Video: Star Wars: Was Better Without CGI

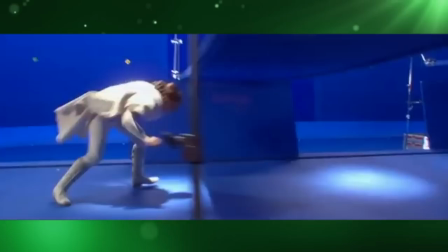0:00 Have you ever wondered why people hate the Star Wars prequel trilogy more than the sequel trilogy?
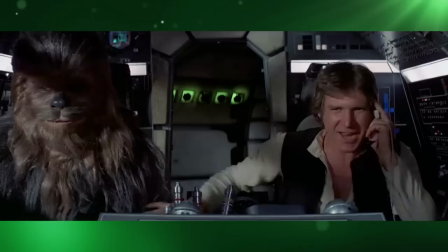0:05 Or why, despite some pretty incredible advances, the visual effects were so heavily criticised?
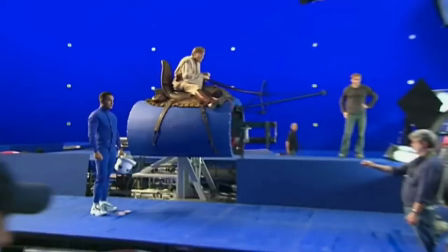0:11 Well, we think the Star Wars films, at least the prequels, should have avoided using digital effects altogether, and this is why.
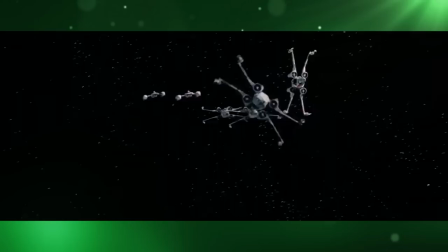0:19 Firstly, practical effects are limited to the physical world, and therefore they force filmmakers to work within their constraints.
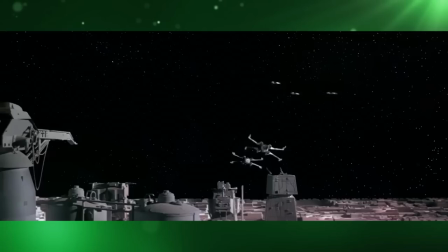0:27 For example, in the original trilogy, you couldn't put a tremendous number of ships in one shot because each one had to be a
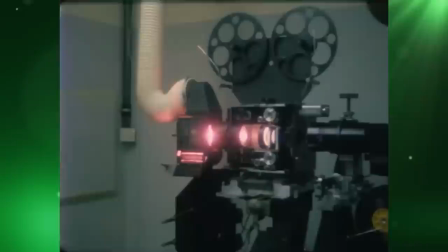0:35 detailed miniature model that was filmed in front of a blue screen by a motion control camera.
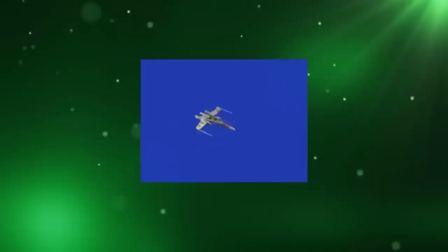0:40 Then each motion control shot had to be reprinted using an optical printer and filters to change the
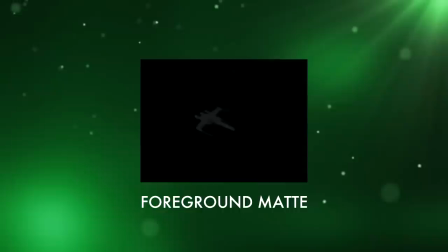0:46 blue screen background into a black background to create something called a foreground mat.
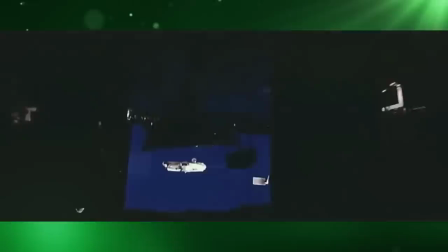0:52 This foreground mat, when combined with the original shot,
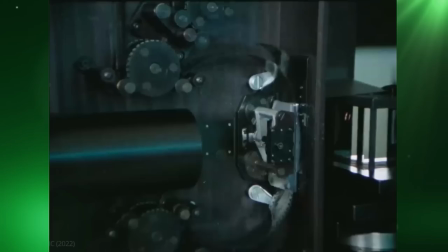0:56 isolated the model so that it could be projected along with all the other model shots into the optical printer and composited into the final shot.
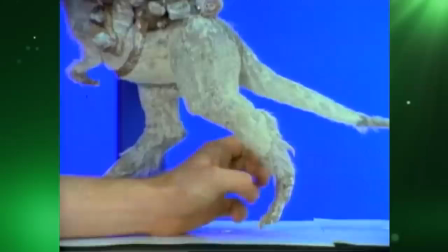1:03 You also couldn't have extended shots of actors riding imaginary beasts because the only
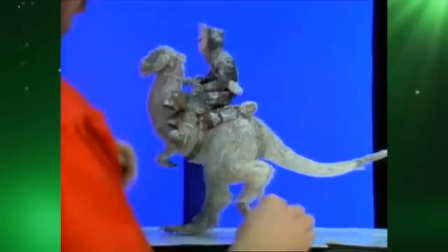1:09 way to achieve this was by building miniature puppets and animating them frame by frame.
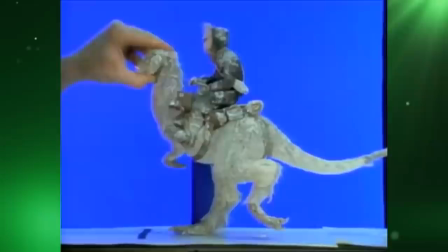1:14 A process known as stop motion animation, which could easily take up to an hour to produce just one second of stop motion film.
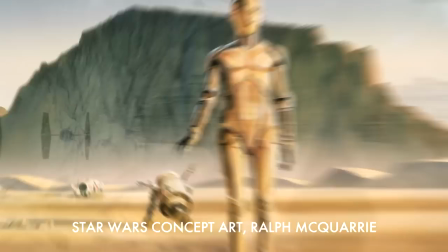1:21 This meant that the original trilogy's screenplay had to be written within the confines
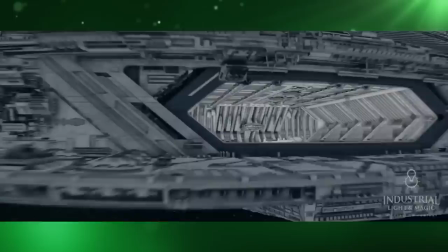1:26 of what was physically and economically possible to produce using visual effects.
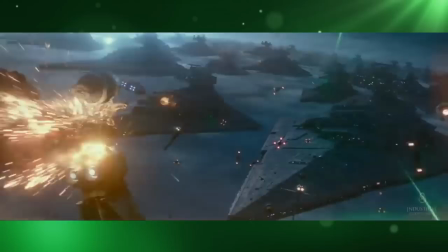1:31 Nowadays, almost anything you can imagine, no matter how crazy, can be achieved using digital effects.
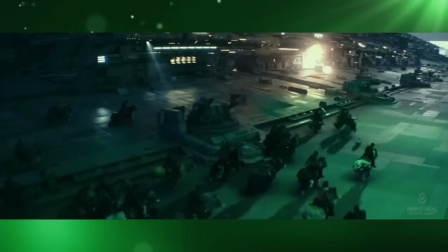1:37 If you want an absolutely insane number of ships in the sky, firing laser cannons and exploding, you've got them.
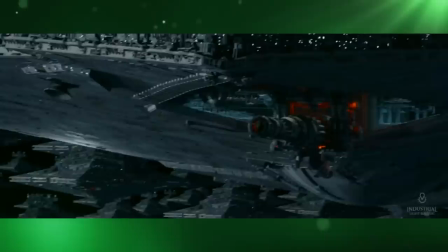1:45 And you want an army to be riding space horses on the top of one of those ships, you've got them too.
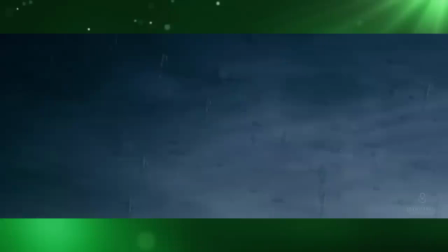1:50 But bigger isn't always better, especially when concerning visual effects, and with nothing to limit the imagination,
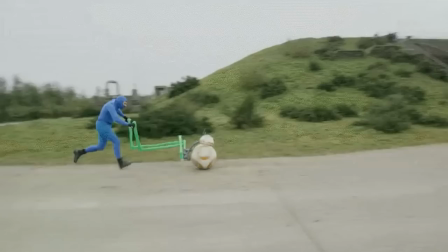1:57 things can go from believable to ridiculous very quickly.
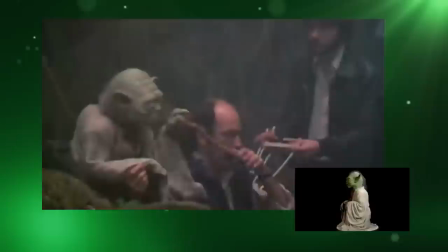2:02 The second reason is that practical effects are real and digital effects only look real.
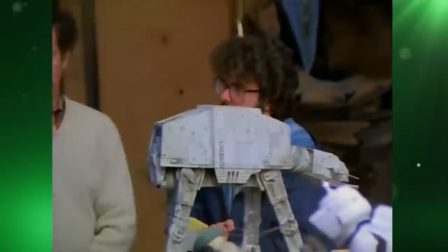2:08 The original trilogy has its own unique look and feel.
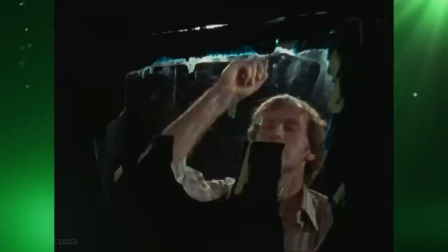2:12 The puppets, miniatures and matte paintings may seem dated now, but because they are real things in front of the camera as an audience.
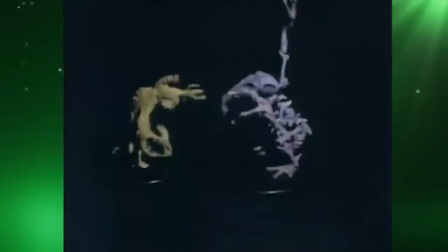2:20 We can still accept them as real even though they aren't completely convincing.
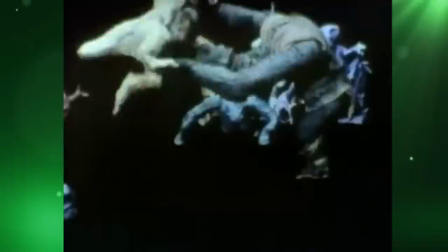2:25 Just like stop motion animation may seem jerky and crude, but because we know it's a real model being manipulated, it doesn't feel fake.
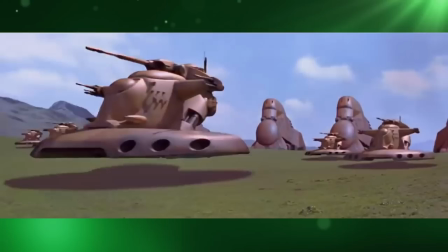2:34 Digital effects can look a lot more realistic than practical effects, but if they are just slightly off,
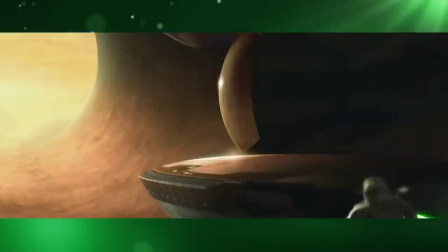2:41 if the lighting is a little wrong,
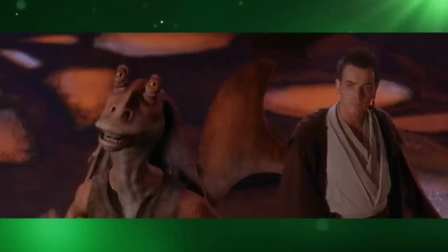2:44 if the physics aren't quite right, the eyelines don't line up or the interactions with the actors are unconvincing,
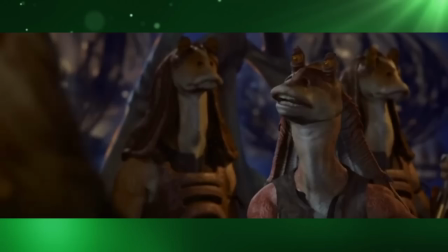2:51 the whole illusion is completely broken and as an audience we feel cheated and so we disconnect.
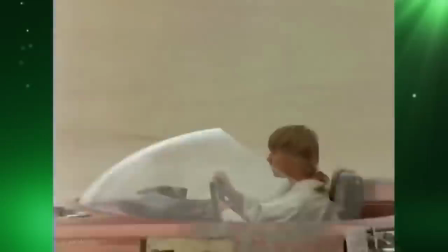2:58 But with practical effects it's different. Take Luke's land speeder for example. This effect was achieved using two different land speeders.
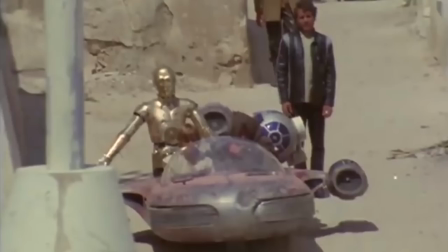3:05 One was mounted on a rotating crane arm and the other was mounted on a small three-wheeler car.
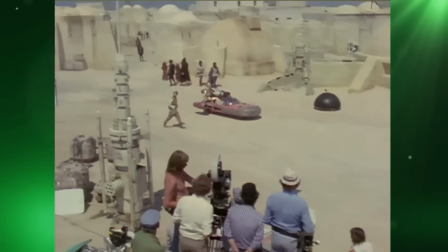3:12 They then mounted mirrors underneath to conceal the wheels and reflect the desert sand back at the camera,
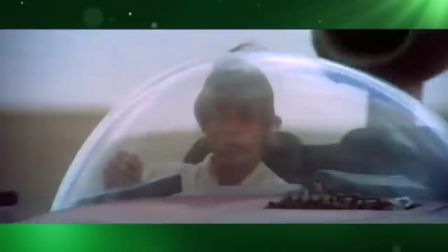3:18 but you notice over the rough desert terrain that it's bouncing on its wheels even if you can't see them. And when on the crane arm, even with the camera movement, you can tell the car is rotating rather than just going forward.
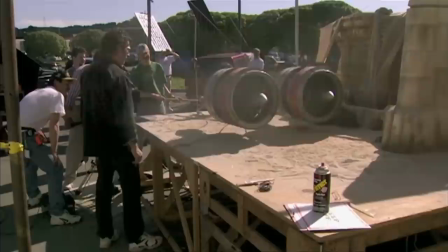3:30 But even though these things break the illusion, we know they are real and so don't feel cheated and therefore remain connected.
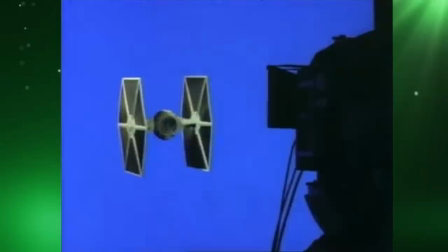3:38 The final and perhaps most interesting reason is the visual timeline.
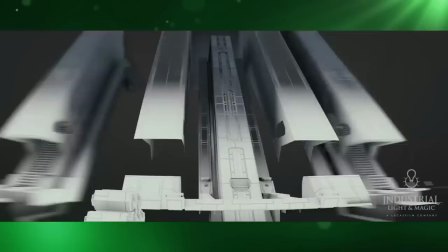3:43 When you look back through behind-the-scenes footage of Star Wars, you can see a definite difference between then and now.
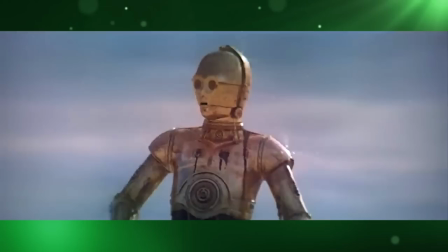3:50 Technology has advanced, images are clearer and more defined, colours are more vibrant, and lighting is more dynamic.